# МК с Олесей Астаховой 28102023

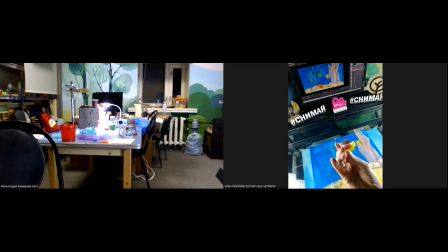Они двусторонние, как вот их показать, то есть это бывают наборы животных, там домашние животные, дикие какие-нибудь животные, животные Африки, динозавры, вот я нашла рыбок таких, они плоские, очень удобно.
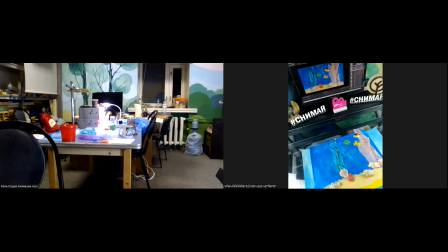Так, и водоросли мы будем двигать пленочкой.
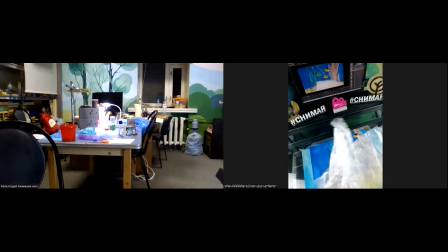Сейчас я беру просто большой кусок пищевой пленки, она... подходит нам тем, что... Так, что ты не представляешь?
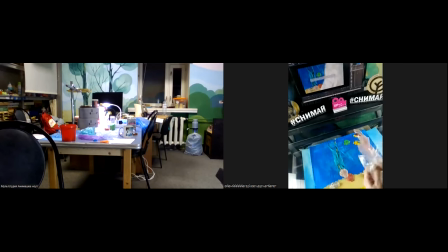Что она сама к себе прилипает и держит форму, как ее не согнешь.
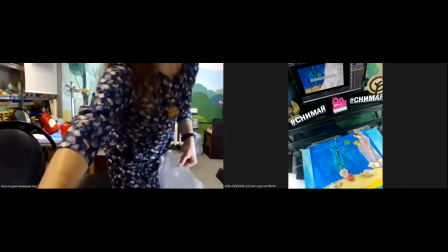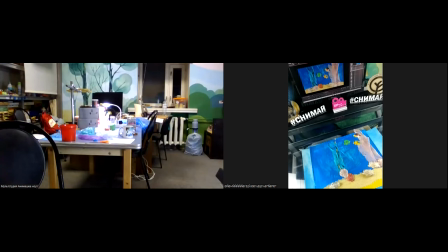Что-то она совсем сильно приклеилась. Давно не разгребали. Ну, вот какое-то пространство я для себя сделала, и она, смотрите, у нее очень классный блеск, который хорошо передает воду.
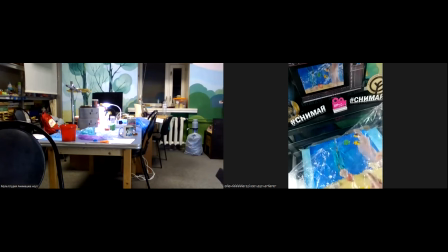Со временем она загрязняется, руками трогаем, там пыль еще какая-то оседает. Это не страшно, она перестает прилипать сама к себе, но это даже и не всегда нужно. Пленку я помещу на средний слой.
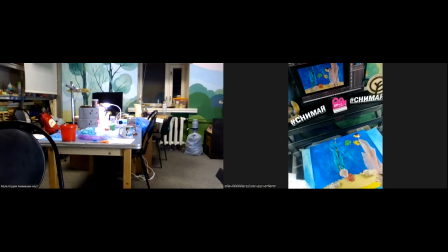Я вот сейчас думаю, что, наверное, водоросли нужно было все-таки спустить вниз, потому что мы их все равно двигать не будем. Пусть они по-настоящему там и растут. Так.
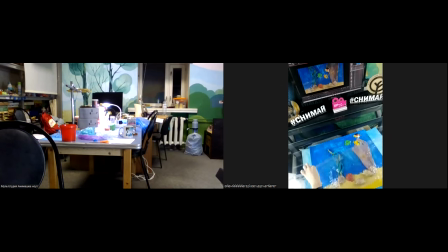А на среднем стекле будет только пленочка, которая должна закрывать вообще весь кадр, потому что мы ну, в этой сцене как будто полностью под водой. Вот, ее можно руками вот так поднять. Она у меня, правда, к стеклу прилипает немного.
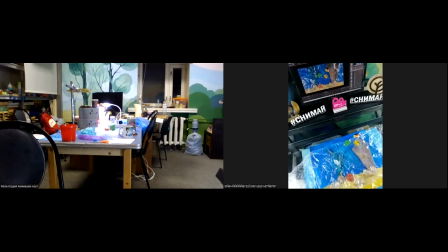Вот даже если расправить, вроде все хорошо. И теперь у нас есть рыбки, которые плавают. Допустим, вот такой первый кадр. Снимаем. Здесь можно тоже прозрачность включить. Но в каждом кадре мы должны двигать и рыбок, и пленку.
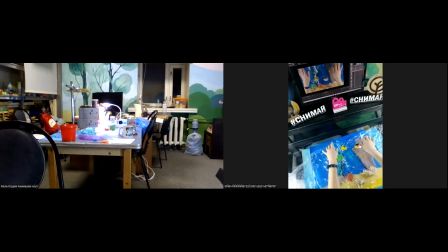Пленка ни в одном кадре не должна остаться на месте. Можно ее просто вот иногда дети вот так вот помяли в кадре и расправляем,
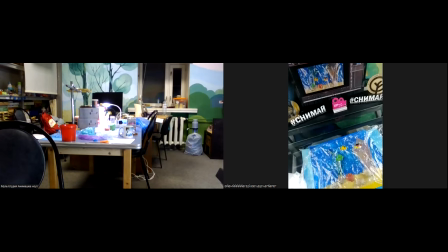чтобы она у нас играла этими бликами. Так, снова сфотографировали. Сделала прозрачность, чтобы, потому что говорю и двигаю несколько объектов.
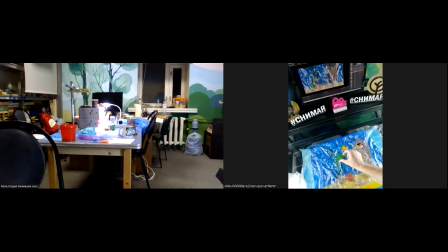Иногда забываю, двигала я рыбок или нет, а так будет сразу понятно. Вот, пленочку как-то снова на новое место по-новому положили. Сфотографировали. Здесь всегда должен быть некий алгоритм. Сначала, например, подвинули рыбок.
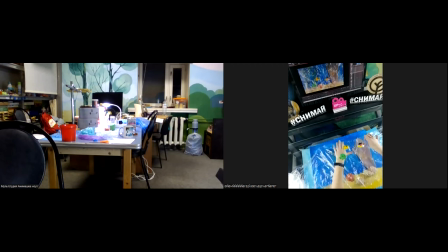Пусть они у нас просто плавно плывут. Водичка, конечно, сейчас у нас будет хаотично двигаться, но можно приноровиться и как-то более плавно ее двигать.
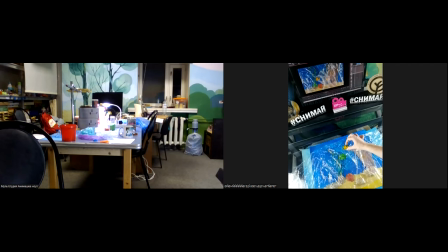Сейчас посмотрим. Может быть, это неспокойная вода. Так. Или можно тоже ее двигать не совсем хаотично, а по, не знаю, там 5 или по 3 кадра вправо, потом обратно.
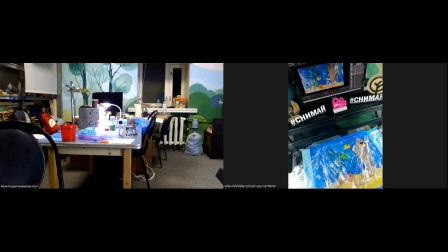Главное, чтобы вот эти складочки, они не перемещались. Так, я свой алгоритм нарушила. Надо было сначала рыбок, потом пленку. Здесь у нас скорость стоит тоже 8 кадров для 1 секунды.
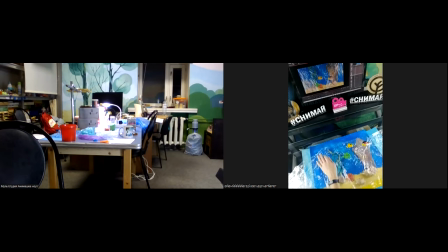Мы с детьми привыкли работать с такой скоростью, и я тоже как-то так на этой скорости работаю.